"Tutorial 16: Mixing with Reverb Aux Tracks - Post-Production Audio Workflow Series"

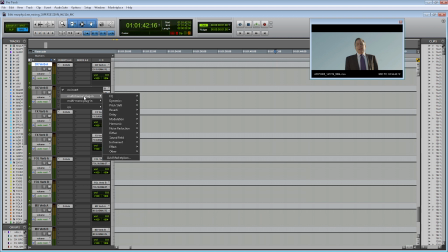734s
Now for my Verb B, let's add the reverb plugin again by going Insert, Multi-Channel Plugin,
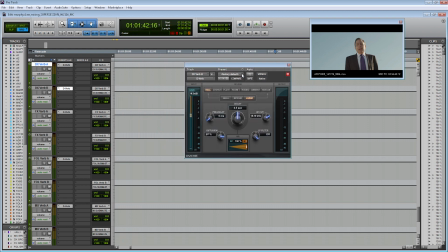741s
Reverb, D-Verb, and then let's load up the preset Small Church. Great, and so you can see this has slightly different settings than the medium room preset, and it makes sense. So compared to our medium room preset, this small church preset has a much longer decay.
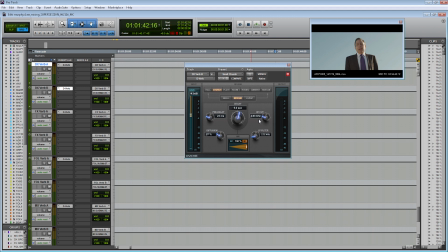760s
The high frequency cut is much lower, so we're not receiving as many high frequencies in the echo. There's a lower diffusion because there's going to be less walls close to the dry signal. And there's a little delay because if it's a large room, you're not going to hear that echo immediately after the dry signal.
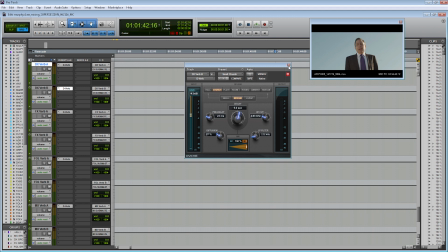778s
Great, so I'm going to use small church for all of my Verb B aux tracks.
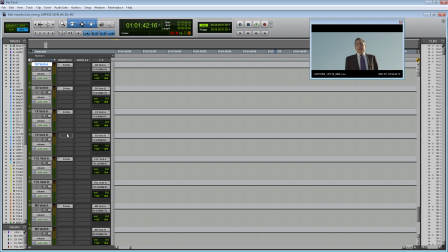783s
So let's duplicate and elevator this large verb onto all of my Verb B tracks. Awesome. So now we've set up the busing for the verb tracks, and we've actually added the reverbs onto the different aux tracks.
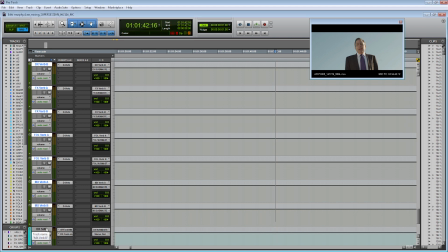798s
And I'm going to make the track size a little bit smaller. So I'm just going to select them all and then hold Shift-Alt to make them smaller. That way they don't take up as much space. Now let's actually send some audio through our reverbs.
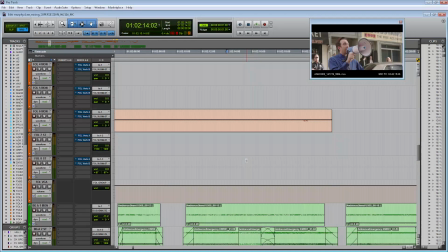811s
So let's scroll up to the dialogue channel, and towards the beginning of the film,
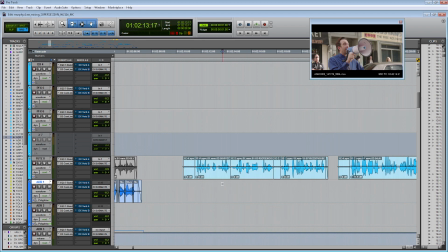816s
we have a sequence with Murphy talking to Craig, who's on top of the building. And in this sequence, you can see Murphy talking on the street, and then we cut to Craig's perspective of looking at Murphy from the top of the building. So let me show you that sequence.
If you think about it, give you some free time, pick up some hobbies, you could tweet.
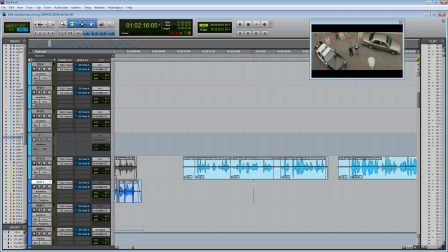835s
Now, when we are doing our dialogue edit, of course we chose the audio from the close perspective, which is great, except now that the camera's moved much farther away, we need to mimic that perspective and that depth in our dialogue mix.
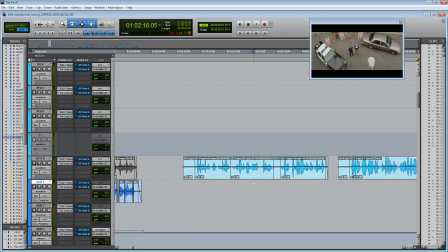850s
So to do this, I'm going to use our smaller reverb because I don't think it needs the larger reverb. And I'm going to first unmute the send by clicking right click and then clicking mute.
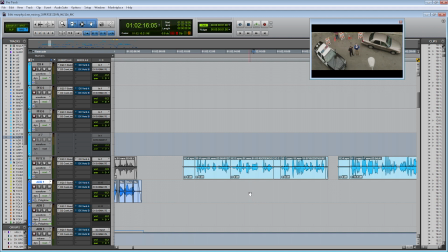862s
And then I'm going to automate the level of the send so that the dry signal only goes to the reverb on this one single shot. So to do that, let's put this track into touch mode. And to actually show you my volume automation, I'm going to open up the caret and go to Verb A level just so you can see what I'm doing.
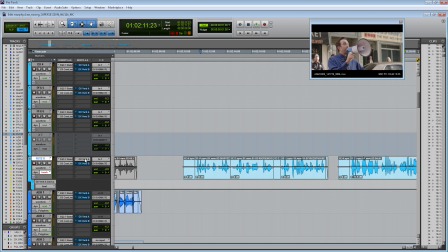882s
Great. So now let's open up the fader of the send because we want to be automating the send. And then I'm going to raise the volume of the send to send dialogue to that reverb that we've already set up for that single shot.
Be a good thing, Craig, if you think about it. Give you some free time, pick up some hobbies. You could tweet.
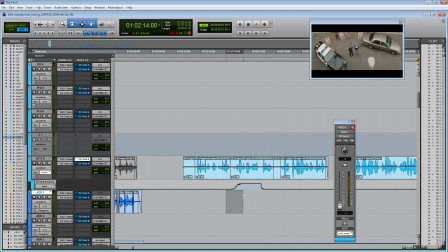902s
Great. Okay, so you can see that I was a little early when I was doing the fading, so I'm just going to nudge this automation over to the right by hitting the period or the right caret button. And then it looks like I was a little too early on lowering it.
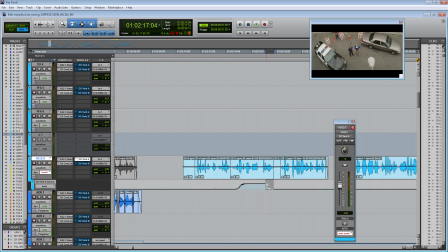919s
Let's move this automation to the right as well. All right, so let's hear it again.
If you think about it, give you some free time, pick up some hobbies. You could tweet.
Great. So after listening to it again, it seemed like that cut was still a little too harsh.
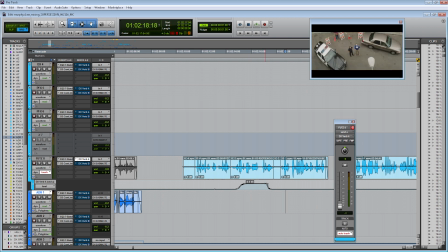935s
So I'm going to move this top automation point to the left so that I have a more gradual fade out on my send.
You could tweet.
Great. So that's essentially what we're looking for. So this is a good example on how you can use reverb to add depth and space to your mix, especially when you're trying to match the camera's position.
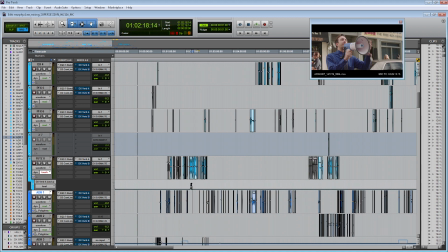955s
So now let me show you another way of using reverb on our dialogue tracks. So later in the film, we have Murphy's locker room scene,
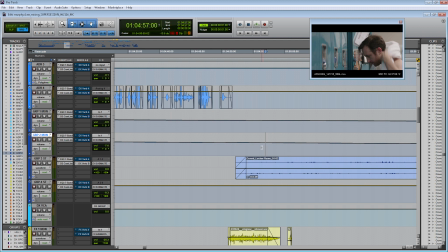962s
and we can use some reverb on our group track to make the audio feel like it's actually happening within this reverberant locker room. So here's how it currently sounds. Great, so you can see that our group track is just too dry right now.